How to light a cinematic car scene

So when you're looking at lights, the brightness, very important, accuracy, equally important, but also the way that we want lights to behave. The reason why LED panel lights, and specifically the Gemini lights, are used on so many hollywood film sets is because dps love the way that panel lights behave not to say that you don't use fresnel style lights or hmis or cobb style leds or any of those like those all of those types of fixtures serve a purpose but the reason why panel lights get used so often is because it makes people look really really good um so brightness of the two by one compared to 300 the panel itself is bigger but the bigger takeaway between those two is of course the way that those uh behave okay so again as we keep going through this if you guys keep having questions throw them in the chat throw them in the q a i would love to kind of keep getting into that here so those are the lights that we used right those are the the different setups that we
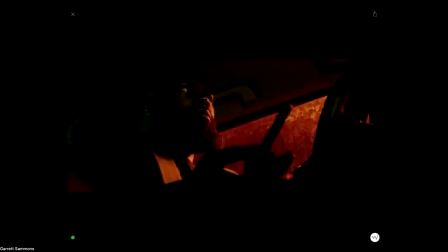(37:58)
have here and so i wanted to look at a couple of these and we can kind of see how they play here okay so So in this setup here, obviously, we have our big key coming down this side here. And on this part of the frame, we have a whole lot of darkness. Same with the ceiling here. Same with this, right?
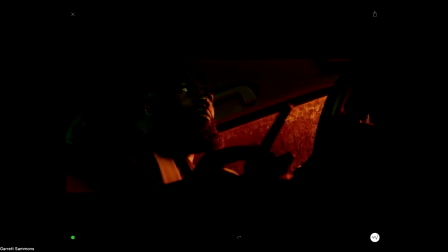(38:18)
This is why we had the two by one dual array set at 100% because we really wanted to have this intense contrast.
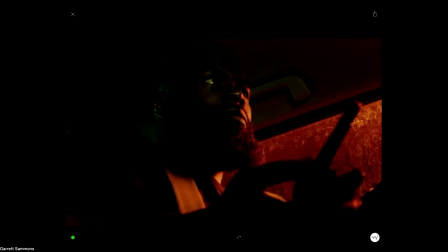(38:27)
But if I pinch to zoom in here, and I don't know what the difference between my screen your screen is what you're seeing here. But we have a really nice fill coming across the back of our subject's head here, which is separating the head here from the background.
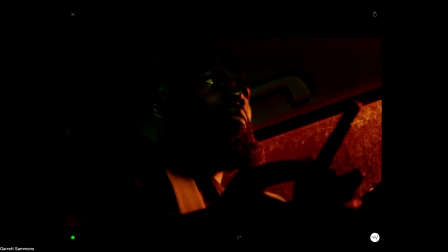(38:41)
We're catching it in the ear here as well. And that's all coming from the light that's behind our subject. And then on this side of the bridge of the nose, here on the cheekbone, and then of course in the eye and eye socket here, we're then getting that front fill, which again,
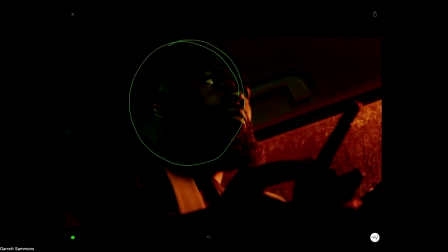(38:59)
neither of these lights draw attention away from our key, but they do a great job in giving us a little bit of contrast because if we lost our subject's eye here,
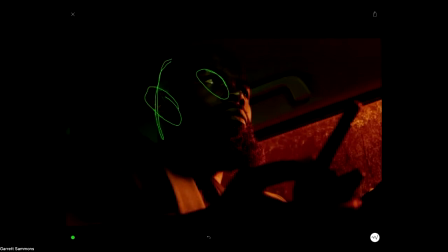(39:11)
for example, or the ear here, or even the subtle separation that we have back there, and we just had the front or the key light in our reverse configuration, our audience wouldn't necessarily gain the same connection with the subject that we would want. This is kind of more going into cinematography land here than lighting, but they're so intrinsically tied together. Humans look for eyeballs. That's what we are always doing just as a species of thing.